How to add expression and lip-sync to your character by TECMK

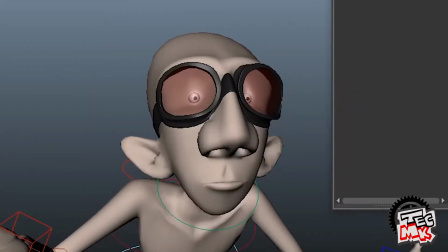[4:05]
Again here, you see, 46.
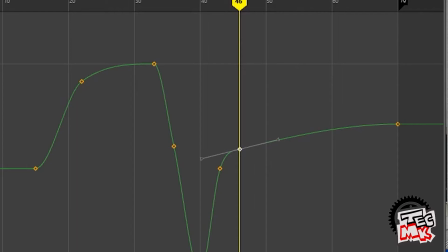[4:13]
You can just take it down a little so that there's some organic feel.
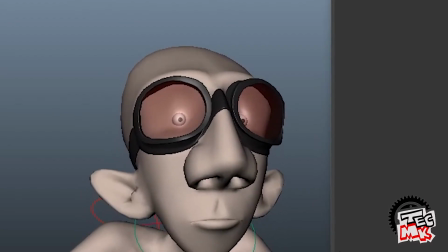[4:18]
If you look carefully at this part, if you
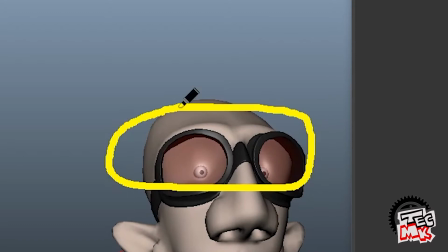[4:23]
carefully look at this part, or more specific, if I say,
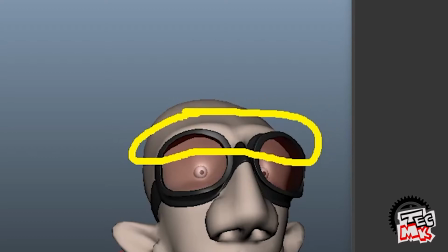[4:32]
this is the part. Just check out.
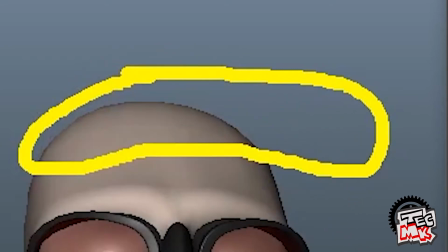[4:37]
There is some sort of movement which is continuing, which even gives it a more organic feel.
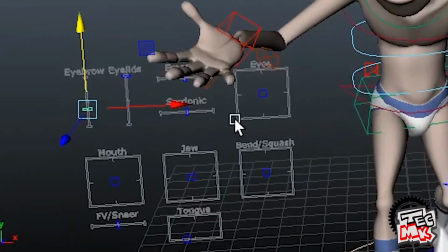[4:45]
So this is how we can manipulate. Now let's come to these eyelids and we'll see what are the things we can do.
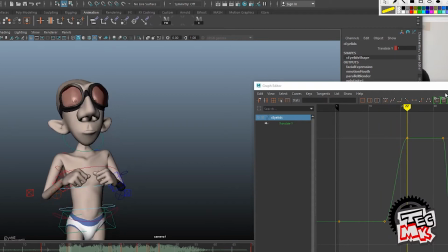[4:52]
Here it was okay. Here the eyelid can have a little bit of ease out.
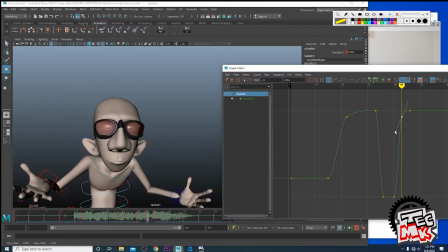[4:59]
Even in fact here also the eyelid can have a little bit of ease out, but once it is opening,
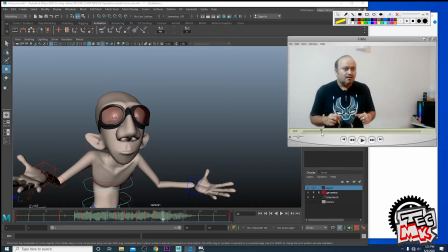[5:07]
it remains static as normal. Whatever we are thinking inside, that usually comes out before we do the movement. It means that the expression always happens a bit earlier to the action. See, much before the body could have even started, the eyes started expressing. The eyes changed.
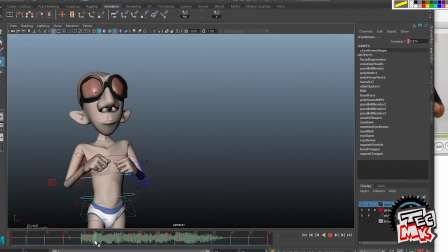[5:29]
So what we will do, hold this expression part and this part, shift 1, 2 or maybe 3.
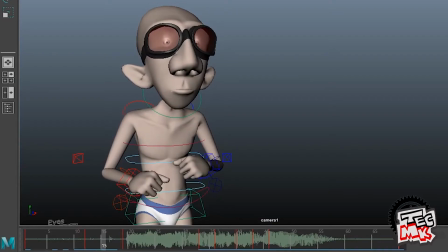[5:37]
You see here? This is what exactly was happening.
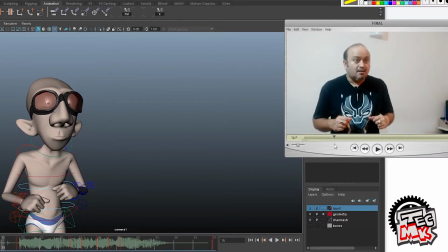[5:41]
If you compare these two, much before the body did start movement, the expressions almost reached its peak point.
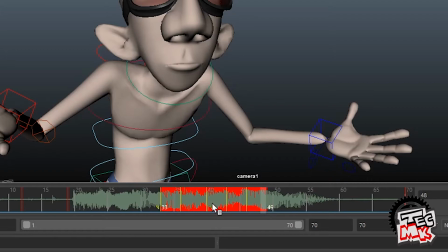[5:49]
So even here also 1 and 2 keys.
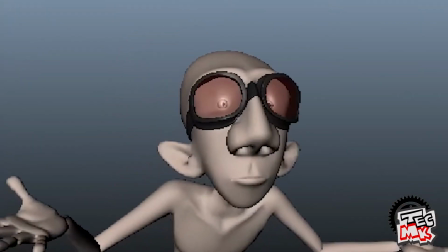[5:58] I love you. I love you.
Now we will go for certain refinements.
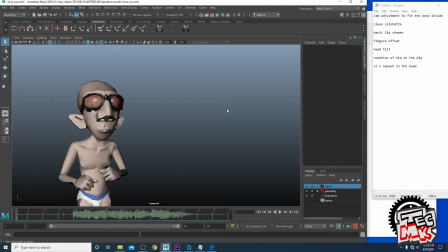[6:05]
The first thing we are going to do is adjustment of the camera to fit the pose inside.
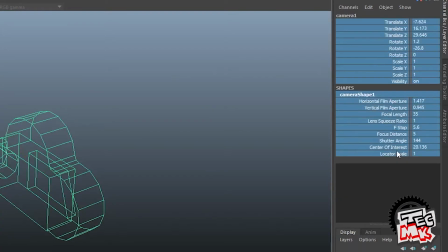[6:11]
Select the camera. Now to adjust, you should unlock the camera which you have locked earlier.
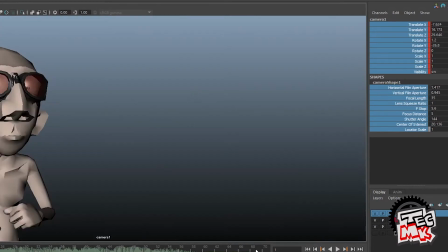[6:18]
The key is being set up there. So what we will do here is we'll go to the last pose and see what is the
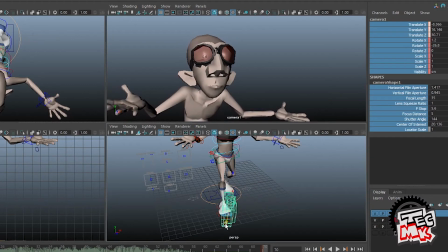[6:24]
minimum distance that we can take out to fit the body inside.
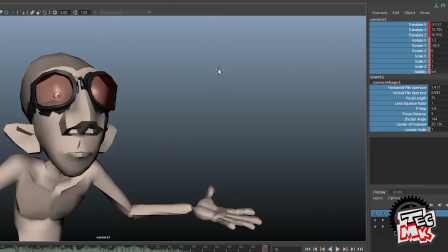[6:29]
So this is pretty much a fit, a bit more. The body is pretty much inside.
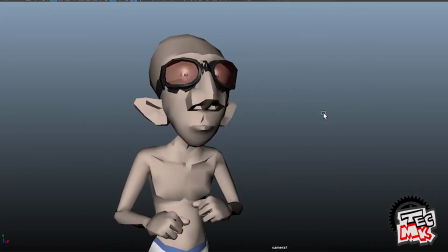[6:35]
The next which comes is clean silhouette. So for that you have to press the 7 of Maya and check out.
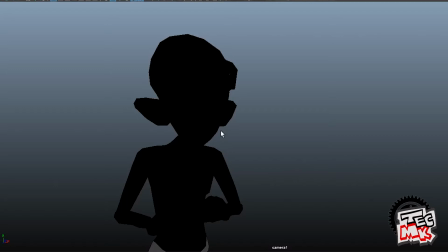[6:43]
Clean silhouette is, even in spite of the fact that we make the body entirely black, are we able to understand what the pose of the body is?
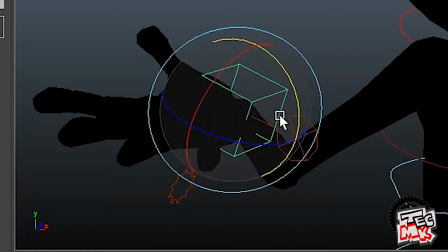[6:54]
Pretty much clear. Yeah, what we can see is make it a little bit down like this.
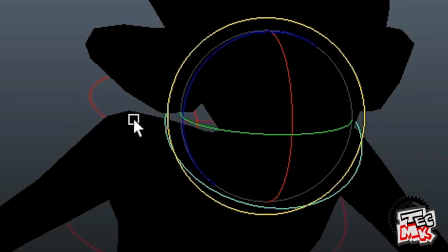[7:00]
This ear is almost getting touched with the shoulder,
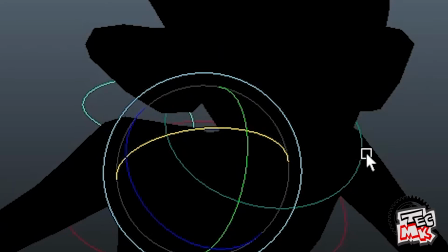[7:04]
so either we can take down the shoulder or we can rotate the head also a little bit on this side.
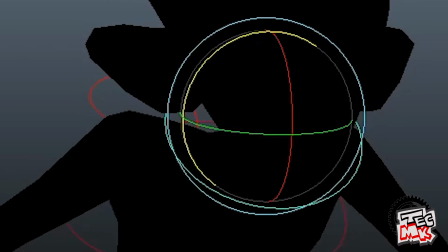[7:11]
So these are the things. So let's do that.
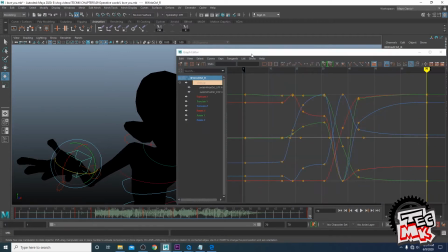[7:15]
In these cases, it is always preferable to adjust from the graph,
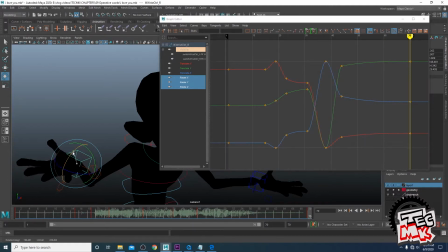[7:22]
because if we do it manually from the viewport, then we might miss out the parity between this key and the next key and so on. So what we will do, if you carefully notice here in the graph editor,
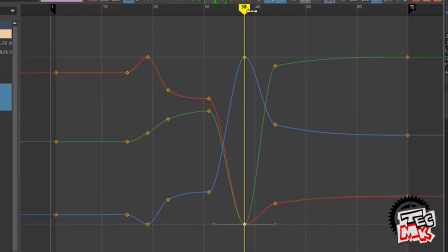[7:38]
till here, that is till 38, it was okay. So it is from this key, from 44 to 70 that we need to adjust. So what is that? So what is the rotation, or what is the axis that we need to? Seems to be rotation Y.
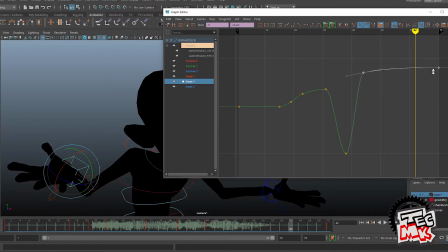[7:59]
Yes, buddy, see parallelly you have a look at the viewport X, yeah.
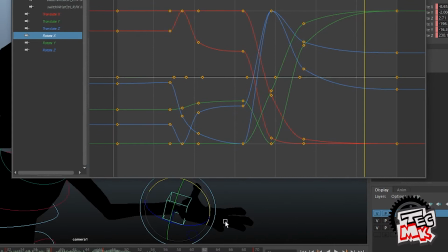[8:08]
Similarly for this hand also, if you want to show the fingers in a better way, no.
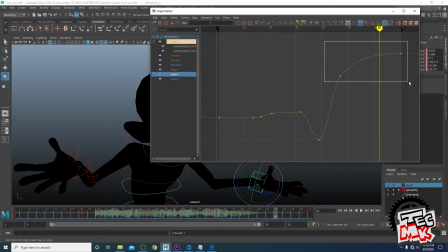[8:14]
Is it rotation Z? No. Seems to be rotation Y. Right.
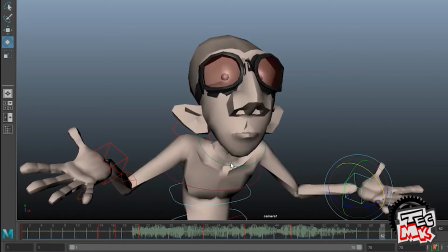[8:25]
So you see, the silhouette is much more clear. Now I will keep the basic lip shapes.
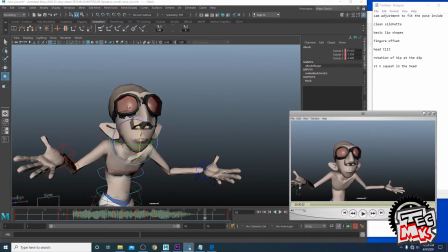[8:32]
See, this basic lip shapes and basic expressions, this helps us a lot in determining the mood of the shot from the very beginning. First, the lip is quite normal.
I love you.
In in the word I, the R is open. Then in the word love, O is prominent. In you also, U is prominent.
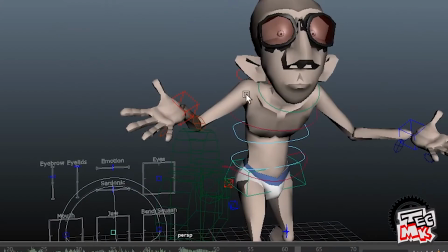[8:55]
So we'll keep the basic lip shapes. This is the jaw, and all these things are there.
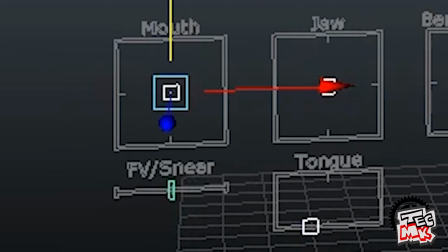[9:01]
Mouth. We will select this set of controllers, create, sets, quick selection set,
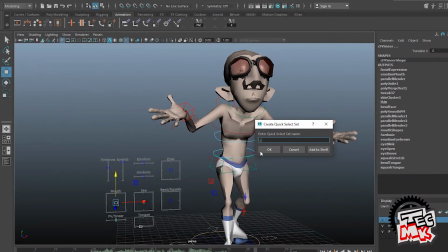[9:08]
and we will name it as L. Say for example lip sync, add to shelf, save all shelves.
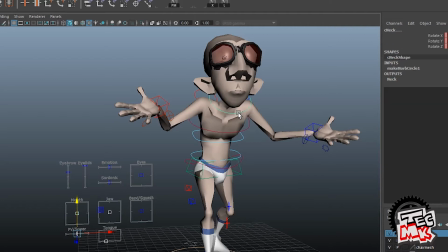[9:16]
Select this L quick selection set, click on the head and plot the keys.
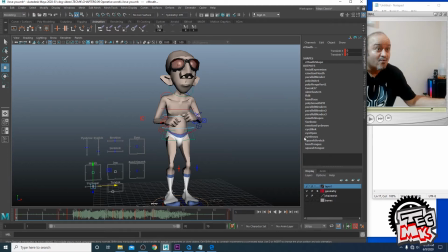[9:24]
And so the jaw and the mouth, these two will be the most determining factors.
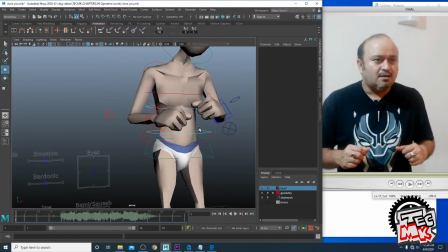[9:29]
The mouth is a bit open in the beginning. So take it, it's the jaw. So you see, it's a bit open in this beginning stage. So now we can see that pretty much in the first pose, the jaw was almost constant.
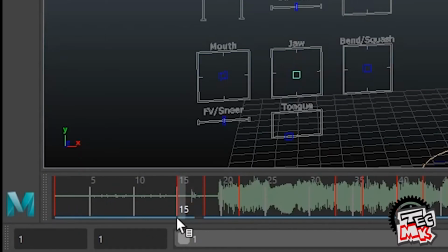[9:48]
From here to here, the jaw will be in the same opening value. Then the jaw opened up.
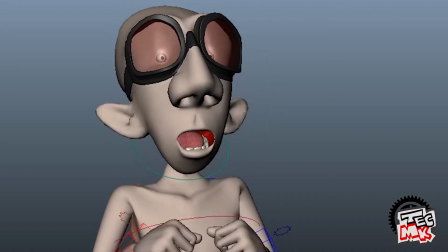[9:56]
So this is pretty much the R. and the R got opened up somewhere in the transition itself.
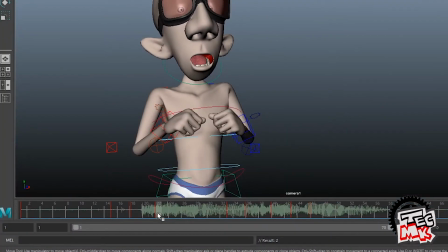[10:04]
It didn't have to wait till the end. We'll click on this 22 and copy it in 33. Now the main determinant factor is U. So we need to get a U shape here.
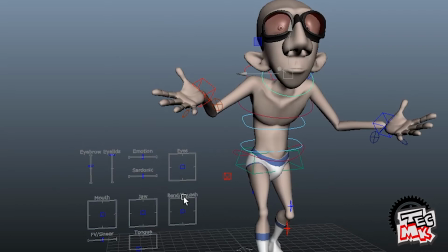[10:17]
Depending on the rig, in some rigs you already have those things automated and you can click the values and get.
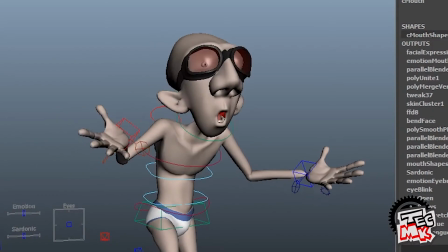[10:23]
Now here you don't have it. You have to attain it by the combination of two controllers,
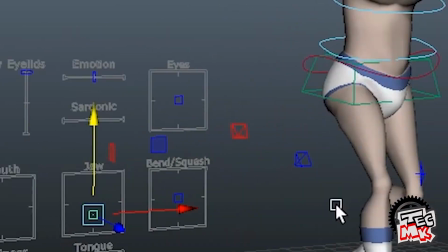[10:31]
that is the mouth and the jaw. Ooh, so we need to make it narrower.
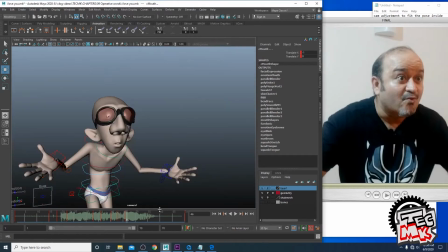[10:37]
So this is perhaps the maximum that we can attain. La, ah.
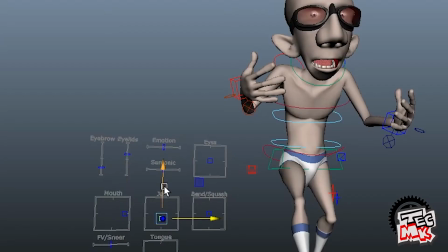[10:44]
Here we have ah, little bit more, sort of, just not to keep it static,
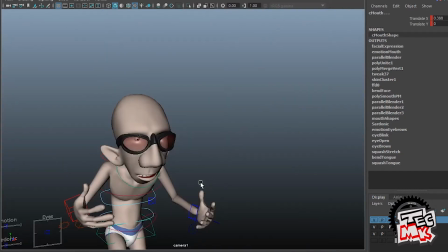[10:51]
because these expressions will give you more feel.
I love you.
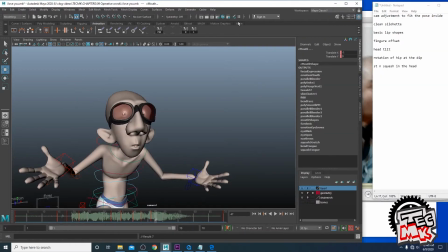[10:56]
Now comes the finger offset.
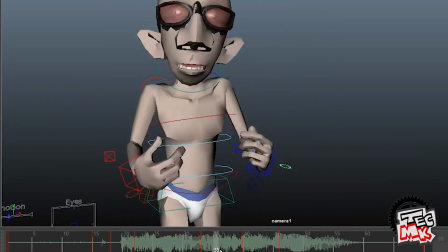[10:59]
So when the fingers are opening up, we can give a little bit of detail, like when the fingers are opening up here and coming back.
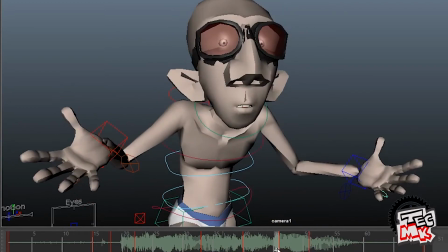[11:07]
So what we can do is just go to 50 here, open the fingers up a little bit.
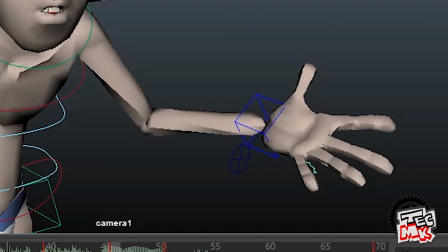[11:15] You can spread up the fingers and then Love you.
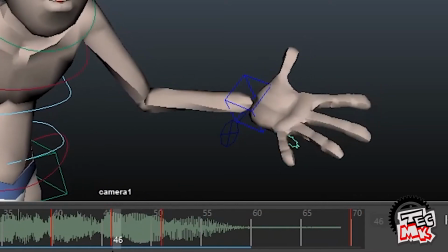[11:21]
if you just check from 46 to 51, since the right hand is very close to the camera,
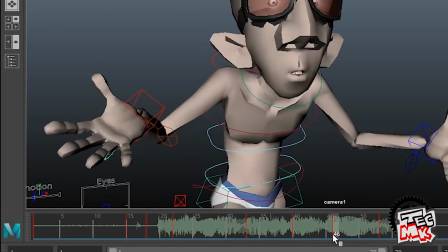[11:28]
what we can do, we can just create a key here, and when the fingers are opening up, let the fingers open up more.
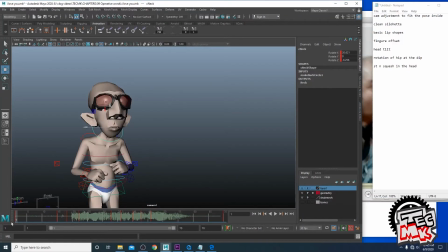[11:44]
Now let's come to the funda of head tilt. A straight head is a bit boring.
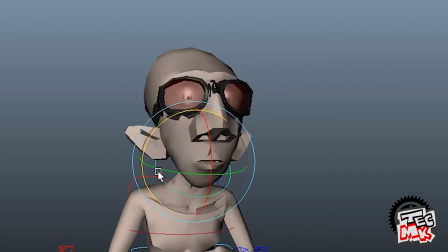[11:49]
Always, if you want, you can just give a tilt. Not necessary, but this makes things a bit more interesting.
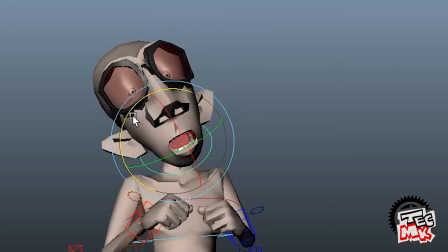[11:56]
We can see that the head is tilting on this side in the word I. We can just tilt it a little bit on this side,
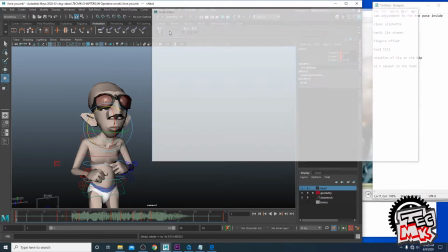[12:03]
and definitely in this point of time we will not go to the viewport and do it,
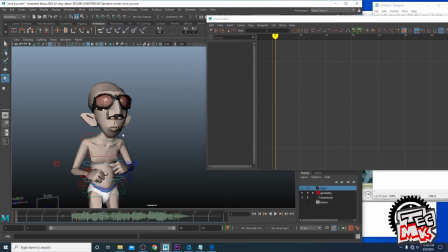[12:09]
but we'll do it through the graph editor. So what axis is this? This is the Z axis. Come here,
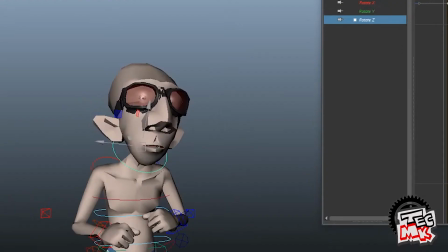[12:19]
rotate it a little bit.